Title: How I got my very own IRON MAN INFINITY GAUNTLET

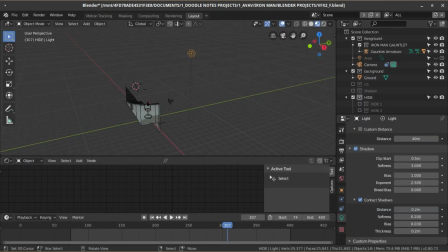[4:11]
Just, track the camera, set up the light, model the quick CG version of the table,
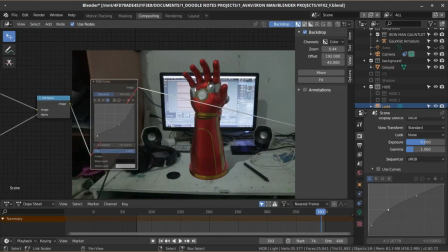[4:16]
applying the live footage as a texture, and then I just had to do some tweaking on the color,
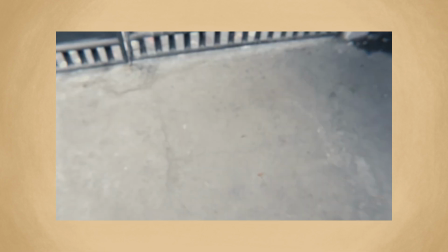[4:21]
and that's it. That's done for this shot. But yeah, on this next shot, I had to do more.
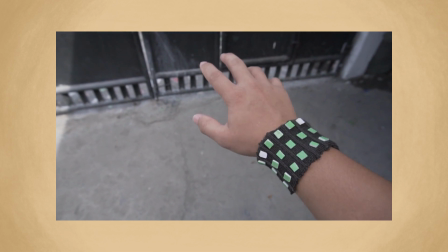[4:27]
So yeah, due to the nature of how this was shot, painting out my arm on this footage would be too tedious to take on,
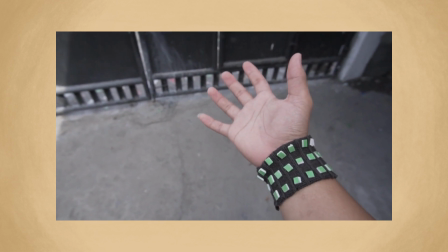[4:36]
and based on experience, it might actually prolong my work on this AVAV,
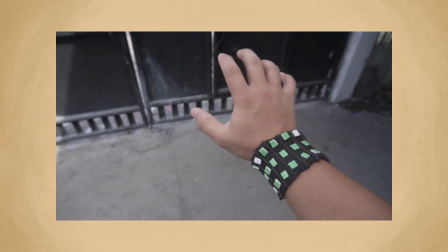[4:42]
which I decided to just work on for 1 to 2 weeks.
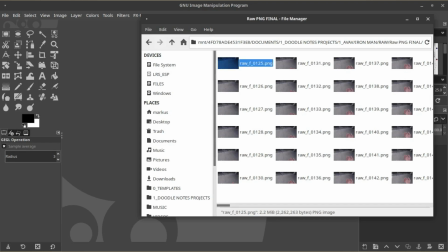[4:46]
So yeah, what I did to prevent myself from painstakingly painting out my arm,
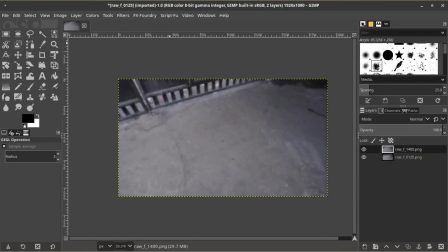[4:51]
I just decided to take several frames from the footage without my arm and then blended them all together in GIMP.
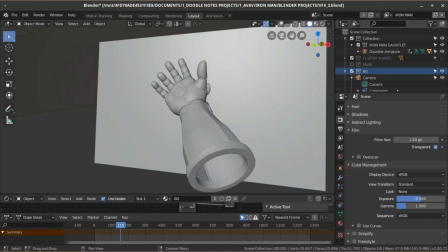[4:58]
And yeah, I then use the resulting image as a texture for a plane, and then I used that plane as a background.
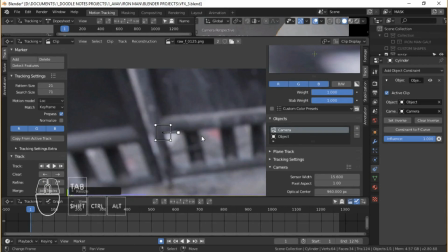[5:06]
I also tracked the background on the live footage and then applied the movement on the plane.
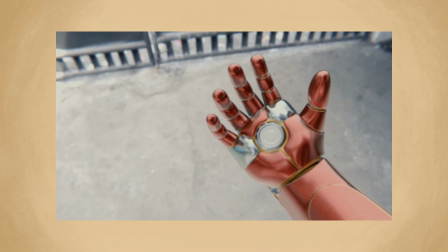[5:12]
So yeah, basically this shot is kinda all CG, and I think it works.
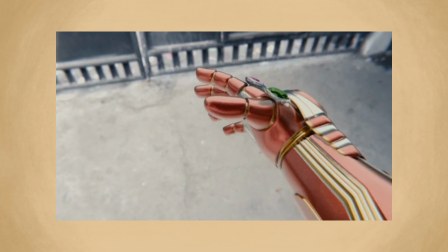[5:19]
Tell me in the comments below if you noticed it or not.
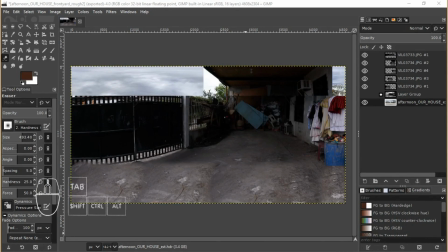[5:21]
Anyways, I also made this quick and messy sphere panorama of the area where I shot the footage to use it as an environment texture.
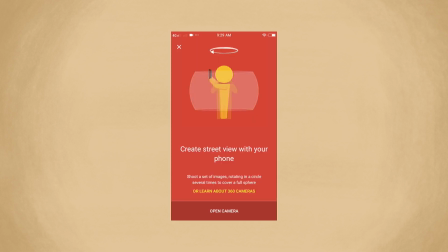[5:30]
Yeah, I was gonna use Google Street View to do this, but the area where I shot the footage is a small space,
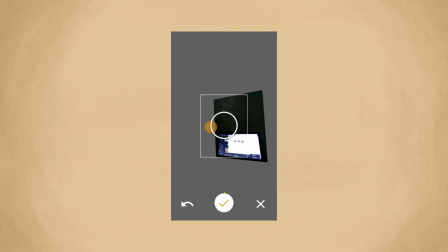[5:36]
which kinda not making Google Street View work. And yeah, there's something wrong with my phone's gyro.
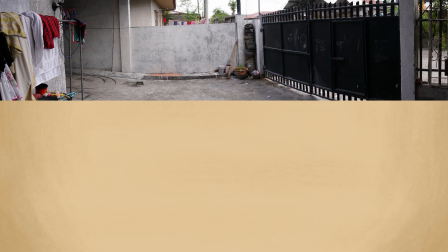[5:41]
So yeah, I can't really use Google Street View efficiently because of that. So yeah, I settled with taking panorama pictures with my Sony a6300.
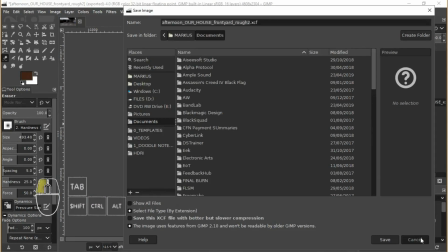[5:50]
And yeah, using an HDRI that I got from HDRI Haven as a template,
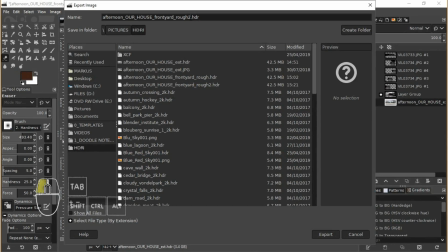[5:55]
I blended the panorama pictures that I took together in GIMP.
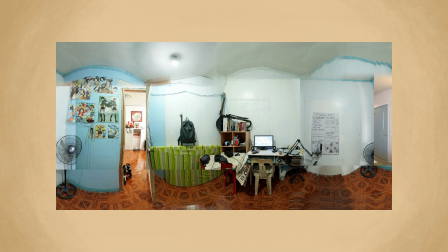[5:59]
I also did this kind of method in creating an environment texture for the previous shot.
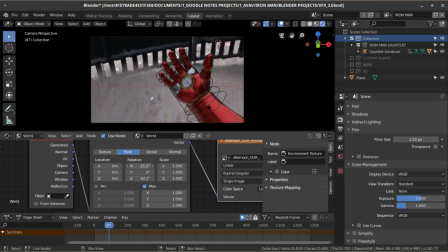[6:05]
So yeah, I just have to adjust the orientation of the environment texture in Blender and also tweak the strength so that the CG gauntlet is lit precisely like the footage.
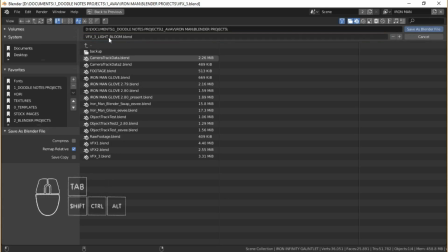[6:18]
After that, I saved a different blend file to get a light pass for when the repulsor and the infinity stones light up.
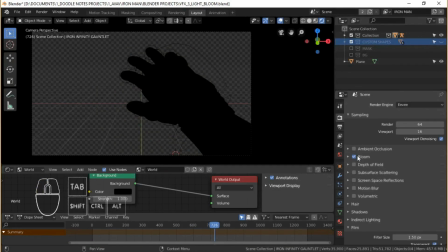[6:24]
And yeah, I did it on a separate file so I can enable bloom, because the bloom effect in Blender 2.80 is really awesome.
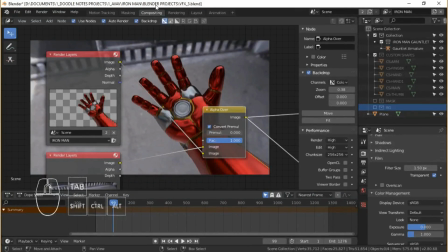[6:32]
Yeah, I rendered that light pass and then I composited them all together within Blender 2.80.
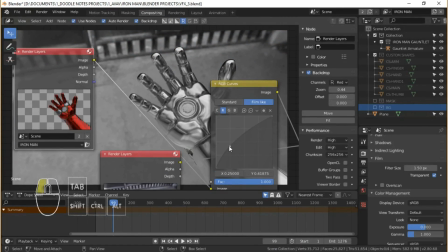[6:39]
Just tweaking the color of the CG gauntlet enough to make it believable.
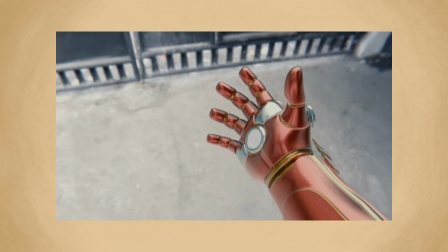[6:45]
So yeah, realism is not exactly my aim, because I'm pretty sure I cannot go for that yet.
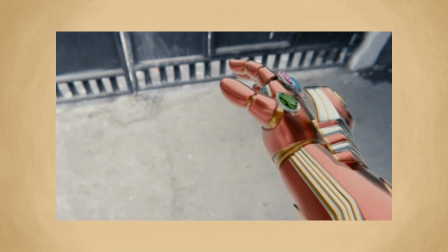[6:51]
But yeah, I'm pretty satisfied with the results. Just tell me in the comments below what you think.
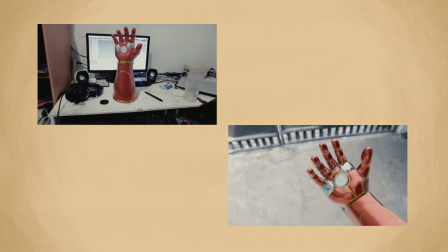[6:58]
Anyways, after completing each VFX shot, it's time to edit them together.
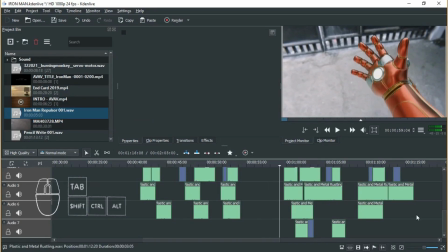[7:03]
I used Kdenlive to edit the footage together and also add some sounds.
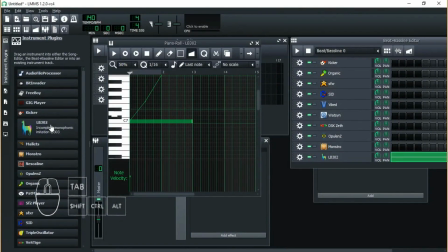[7:08]
So yeah, for the repulsor sound, I used this built-in plugin in LMMS called LB302.
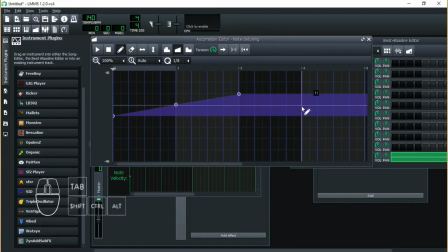[7:14]
I just automated the pitch to get that memeable Iron Man sound.
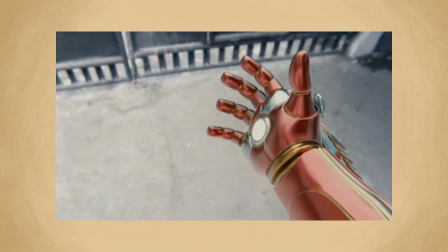[7:23]
And lastly, for the sound of the entire gauntlet, I actually just did it in a janky way,
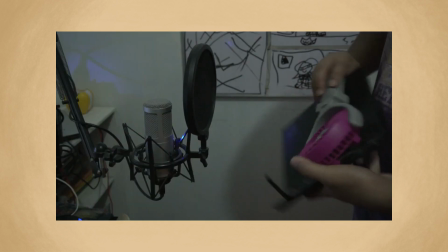[7:30]
just taking some stuff from my dump here and recording some sound using my microphone,
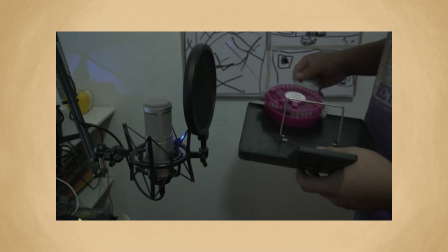[7:35]
so that it kind of just give an illusion of this small metal thing in your arm that you're moving around.
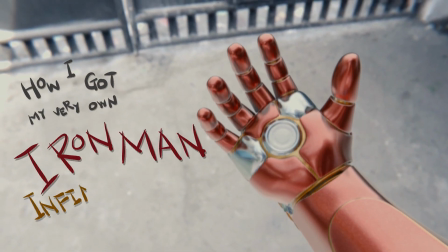[7:50]
So yeah, there you have it. That's how I got my very own Iron Man Infinity Gauntlet,
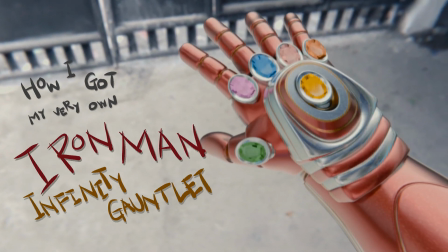[7:56]
with zero budget, using only free and open source software.
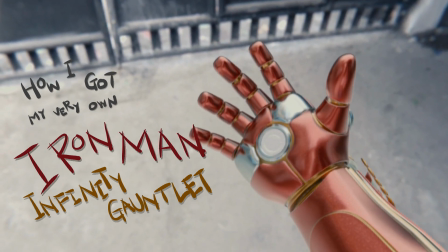[8:02]
So yeah, what do you think? Is it awesome? Is it good?
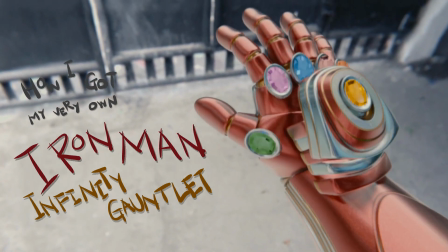[8:07]
Just, you know, share your thoughts in the comments below. Also, what visual effects should I try next?
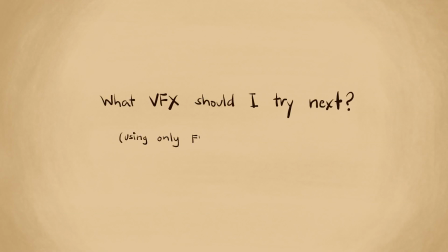[8:14]
Just leave your suggestions in the comments below too.